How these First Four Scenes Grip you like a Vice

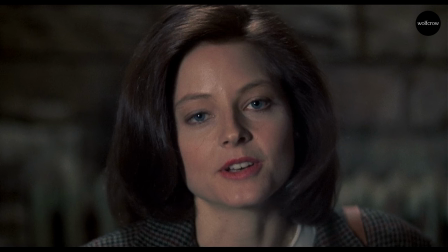(28:20)
Other stuff, she's not very good at but her work yes so indirectly just through camera work we feel when he said you send that through now
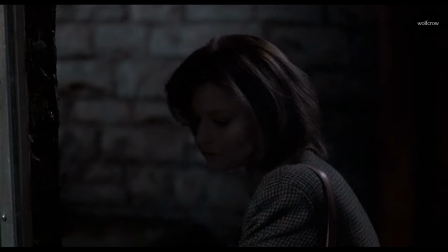(28:29)
he finds some amount of respect for her because she has done her
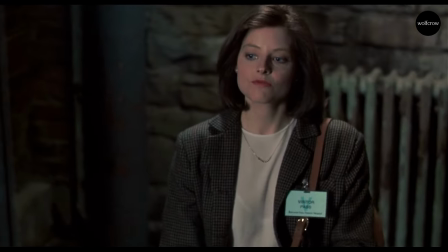(28:34)
homework if he had to show her who he was this is how she showed
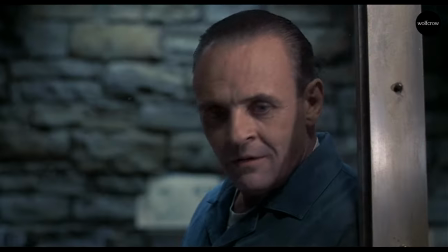(28:38)
him that she is somebody worth pursuing so he said okay let me spend a few more
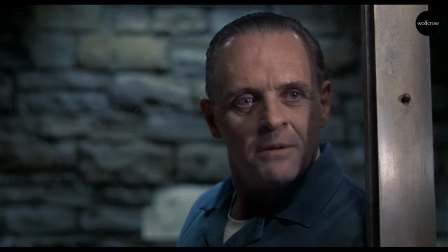(28:44)
minutes with this person give me the survey let me think about it He calls her out on the survey,
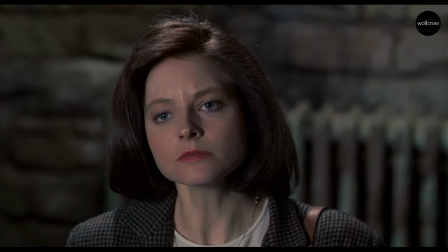(28:49)
and of course he piles it on. He also insults her on her appearance, on the fact that she might be just a step away from white trash,
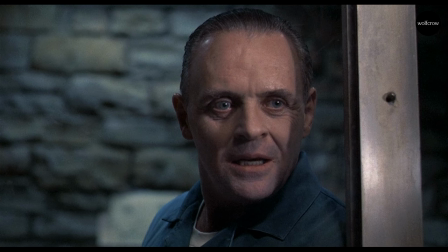(28:57)
from poor background, or a lower middle class background.
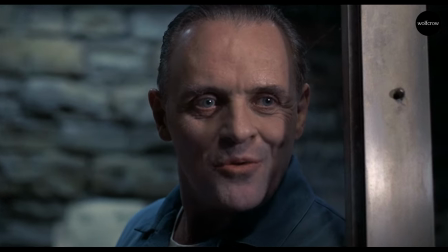(29:00)
The interesting thing here is by the end of these insults, which is accompanied by music,
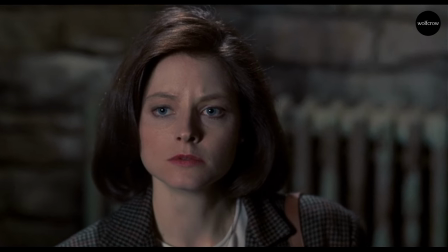(29:06)
camera pulls in closer to Hannibal Lecter and to Jodie Foster. She ends up in a close-up.
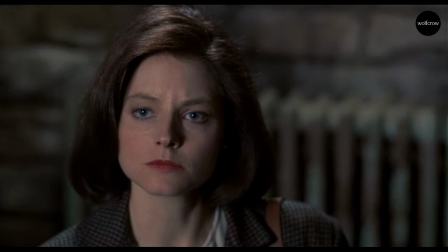(29:12)
She's not in the center of the frame. Now, I don't think that this is on purpose, okay? Just because the frame is so odd and there are no other frames of similar nature. It's possible that they were supposed to get her in the center of the frame.
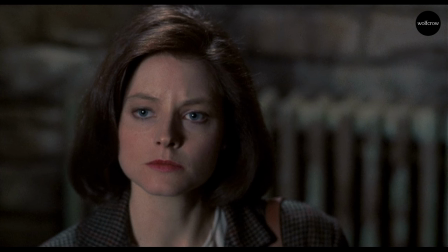(29:26)
She moved off and they couldn't turn the camera quickly because it would just draw attention to itself or maybe somebody forgot. I don't know. They both get into the center of the frame roughly.
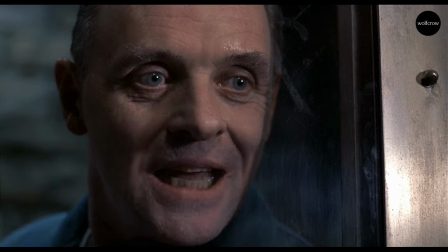(29:36)
It becomes a close-up where he's looking at her and she gets a close-up of her own. whether she's
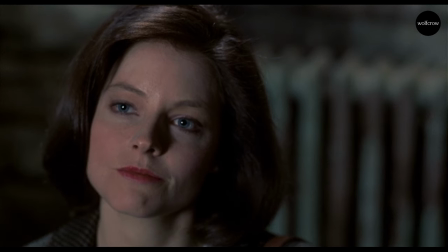(29:42)
in the center or not doesn't matter at this point because it doesn't affect her that much.
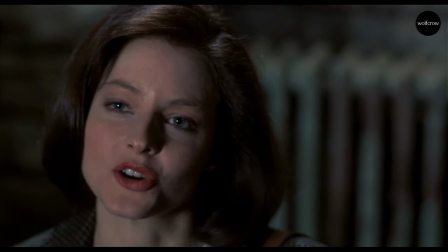(29:47)
She's probably been through this and she fights back.
But are you strong enough to point that high-powered perception at yourself?
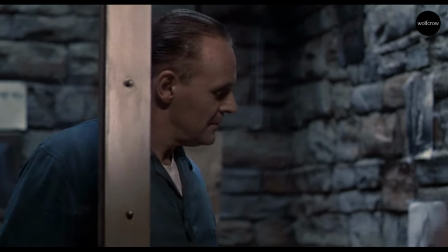(29:56)
And of course that doesn't work on him either. So he throws a survey right back at her. He's not he's not going to have any of it.
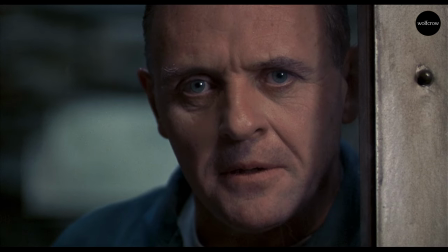(30:02)
But here's the thing instead of turning away he ups the ante again and tells her about somebody he ate. He's a cannibal, right? Hannibal, cannibal. But instead of flinching, looking away, she looks right back at him.
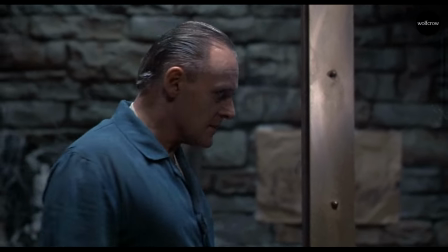(30:18)
And he senses that. They have this connection that when he talks about the case,
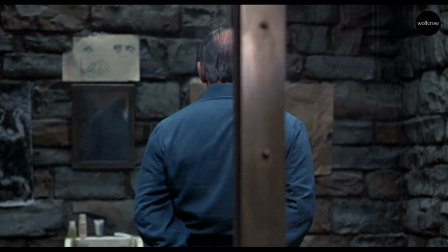(30:24)
when he talks about anything intellectual that excites him, she gets excited and he sees that. So he realizes that she's somebody that he has some kind of connection with that he can talk to. And being an intellectual person is very difficult to find anybody to talk to.
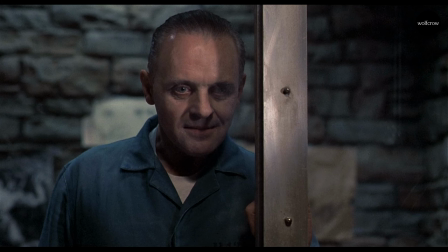(30:41)
So he is impressed, for sure. But he needs some time to think about it. Because he knows he has nowhere to go, nothing pressing to do. And if she is worthy, she will be back. She will do something to get his attention. Didn't work, of course. She failed to get him to do anything.
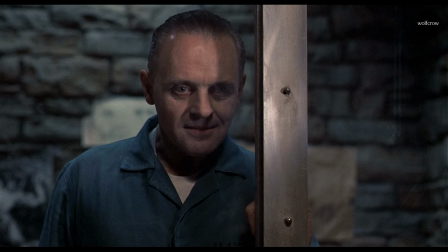(31:00)
But she succeeded in showing him that she's interested. She's somebody that he can intellectually bond with. There's no other reason for him to care about her. He doesn't feel pity for her for sure, even though it might seem that he has some amount of pity for her.
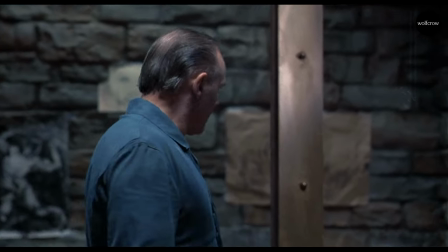(31:16)
He's really manipulating her. Then the camera goes back into a long shot when he's done.
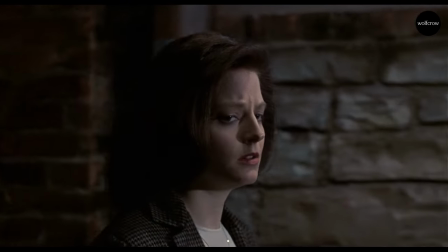(31:21)
It signals that this interaction is over. She stands up to walk away. So as she walks back, we have the Miggs incident where he throws some sperm at her.
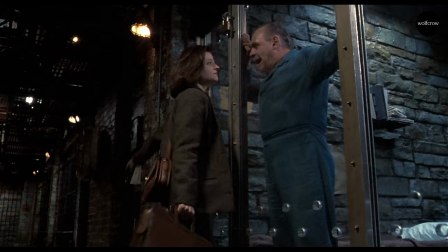(31:29)
And this is what gets Hannibal Lecter to act.
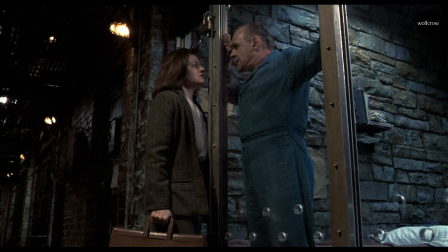(31:33)
Not that she was the victim here, not that something bad happened to poor Clarice and he had to step in as a male, not as a father figure or as a lover. It's out of decorum. It was bad form of Miggs to do something like this.
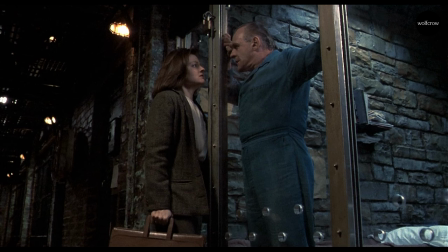(31:49)
His room is perfect. He's well-mannered. He says, please sit down. Please show me your badge. He doesn't use abusive words. He shows her. He desperately wants her to know that he doesn't belong with these people here. He's different class.
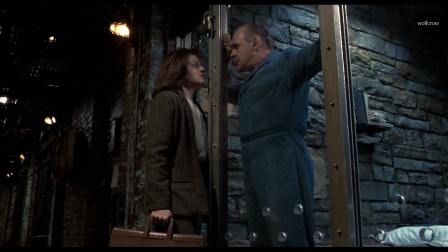(32:05)
She's his guest. And you don't tolerate that. He is compelled to help her. He wasn't sure. He has to manipulate her, of course. We know this because if you watch the rest of the film, you'll understand.
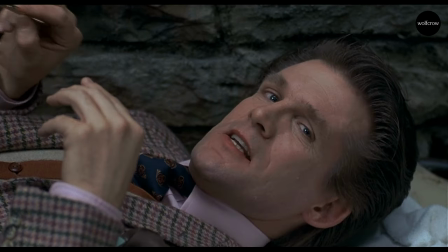(32:15)
He wants to use her, but he wasn't sure about her. But Miggs compelled him to give her a chance.
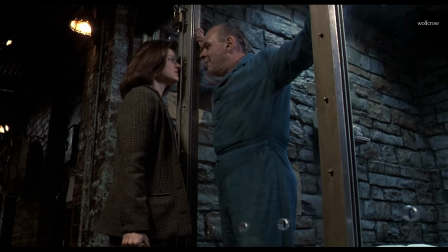(32:22)
And that's why he does it. And when he does it, it's not in a close-up, face-to-face, no male gaze.